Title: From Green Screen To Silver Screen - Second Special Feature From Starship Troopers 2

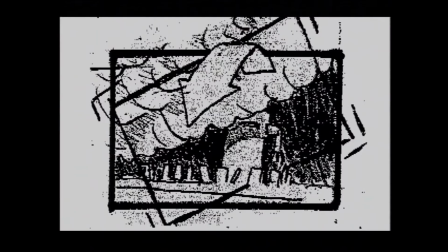Phil wanted to have a gigantic tidal wave of sand come over the outpost and actually engulf the entire thing. So the first thing we did during pre-production was actually create a tube of cotton.
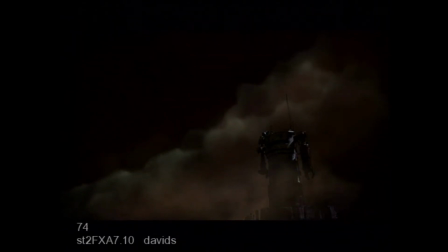It was about a 3-foot in diameter tube that we covered with cotton and just sort of rolled it around. But when we did it at the right speeds and composited layers upon layers, it actually gave a pretty interesting look.
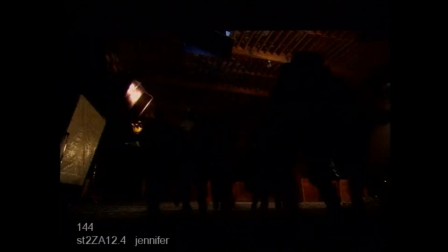We put it together with a very small miniature of the outpost. It was only about a foot tall. And we threw in some lightning strikes and created what we thought would be a pretty interesting look. So the next step was to come back to the studio and actually photograph our miniature of the outpost. It was about 3 feet tall.
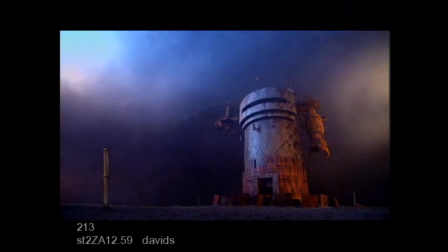We shot it on our stage. We had some smoke blowing through there.
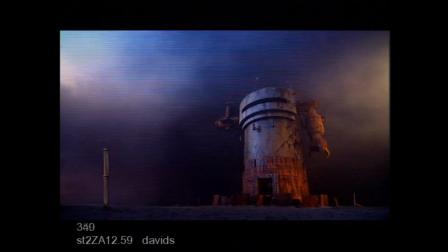The lightning was actually created by having a guy up on a ladder with a mirror and a big spotlight pointed towards him, and he's shown that light back onto the outpost.
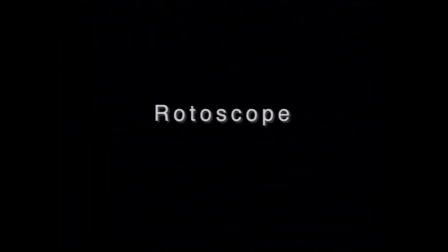So there's a little low-tech solution for you guys. Here's the rotoscope layer. Many layers of rotoscope in here to separate all the troopers running towards the outpost there.
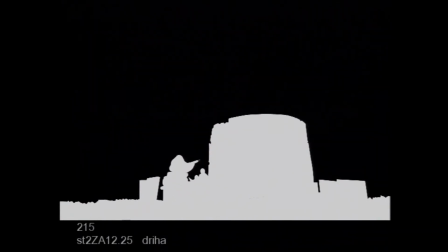Lots of hard work since those guys were all running and moving. Here's another layer of rotoscope.
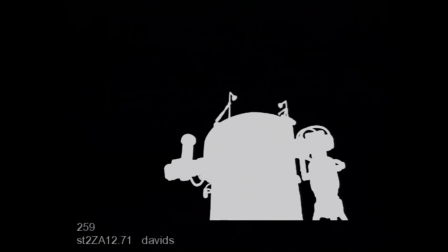This is the actual outpost. That's flapping digital cloth up there. Here's another layer of rotoscope.
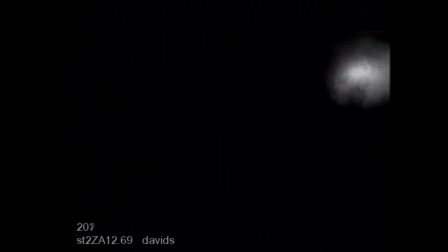These are layers of lightning, and this is the lightning that was created by our compositor for this shot. All hand done and timed to make it look interesting. And here's some of the other composite layers for this shot.
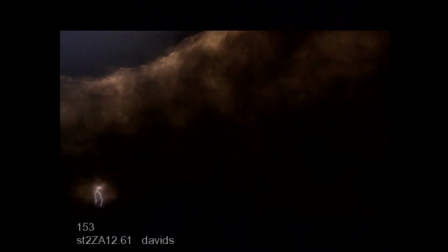This was again giant storm that we created with essentially a big roll of cotton. We put in those flashing lightnings to make them look more interesting and exciting. That's the actual crash of the wave as it comes down on top of the outpost. Here are some lighting, interactive lightning hits for the outpost. And here's the whole thing put together with layers of smoke and debris and camera shake and the storm
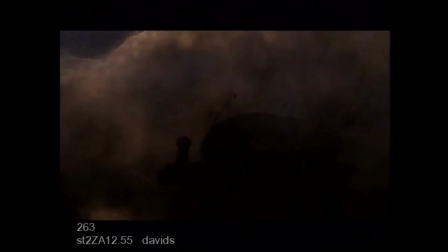in the background and the lightning and the miniature and the foreground outpost and the crash of the wave as it comes down.
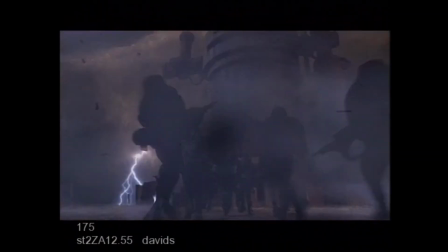Very exciting. Weeks and weeks and weeks of work for seconds of on-screen entertainment. Now here we have a very exciting shot that Phil explained to us through a series of storyboards where basically he wants the camera to start on the ground,
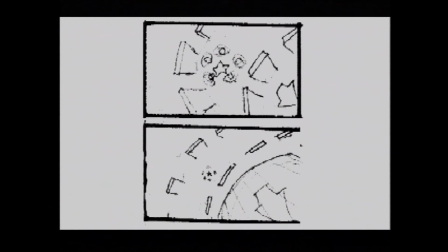corkscrew all the way up above the outpost and into the sky,
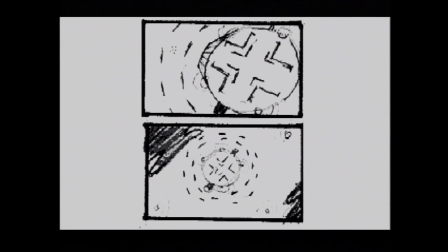which is going to reveal a whole mass of bugs just sitting around waiting to unpleasantly devour our heroes.
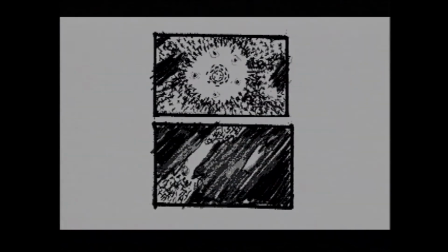And we go way up into the sky and the clouds will obstruct the view. So again, the first thing we did was put together an animatic that's going to sort of show the whole thing in motion.
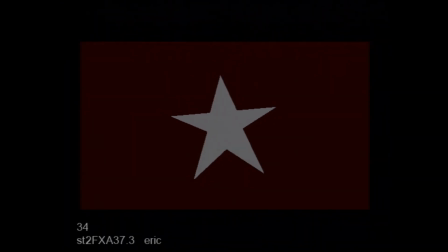And it's a very simple animatic, but kind of gets across the feeling of the shot. We start on the ground, go above the heads of our heroes. And there's a simple representation of the outpost. Those little boxes represent bugs.
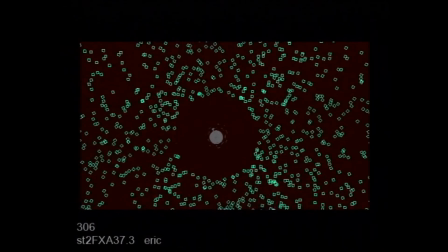And these doohickeys represent clouds. So the first thing we did for this shot was to actually shoot the actors on location.
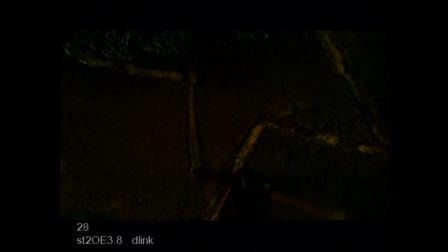And we got this shot with a crane that was able to get about 20 feet in the air. So we start as low as we can go and we go as high as we can go. And we just had the actors sort of hold their position there.
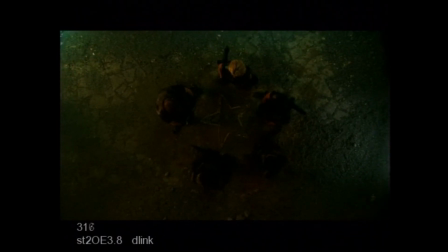So that's the actual production plate that we shot on location. And our miniature plate, was about 3 feet tall, sitting on a base of about 16 by 16,
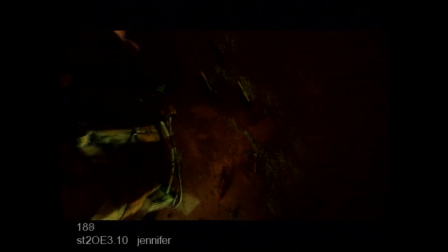covered with dust and little miniature rocks and a little sand and all that stuff.
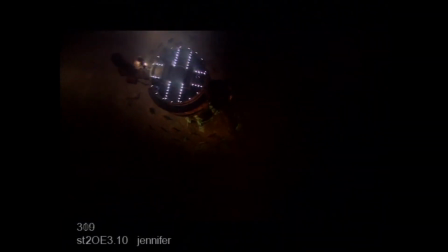But again, we can only get about 20 feet into the air, so that represents as high as we can go for our miniature. When it starts getting into the composite, we start putting all these elements together. So one of the elements that we have to deal with are the bugs. These are the bugs that our compositor took and started sort of interactively lightening so we could see what was going on without revealing too much.
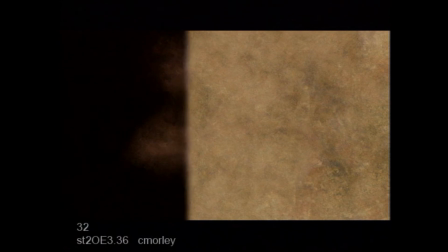Phil wanted to keep the whole shot sort of dark, kind of an oil derrick at the Black Sea feeling.
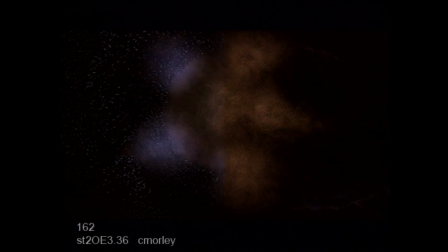So we wanted to have a lone, desolate feeling, but still be able to see what was going on. So those little pieces of light represent the bug zappers. That's our miniature outpost in the middle there.
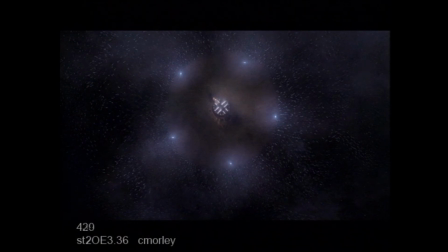And then we add a layer of diffusion caused by smoke and rolling clouds.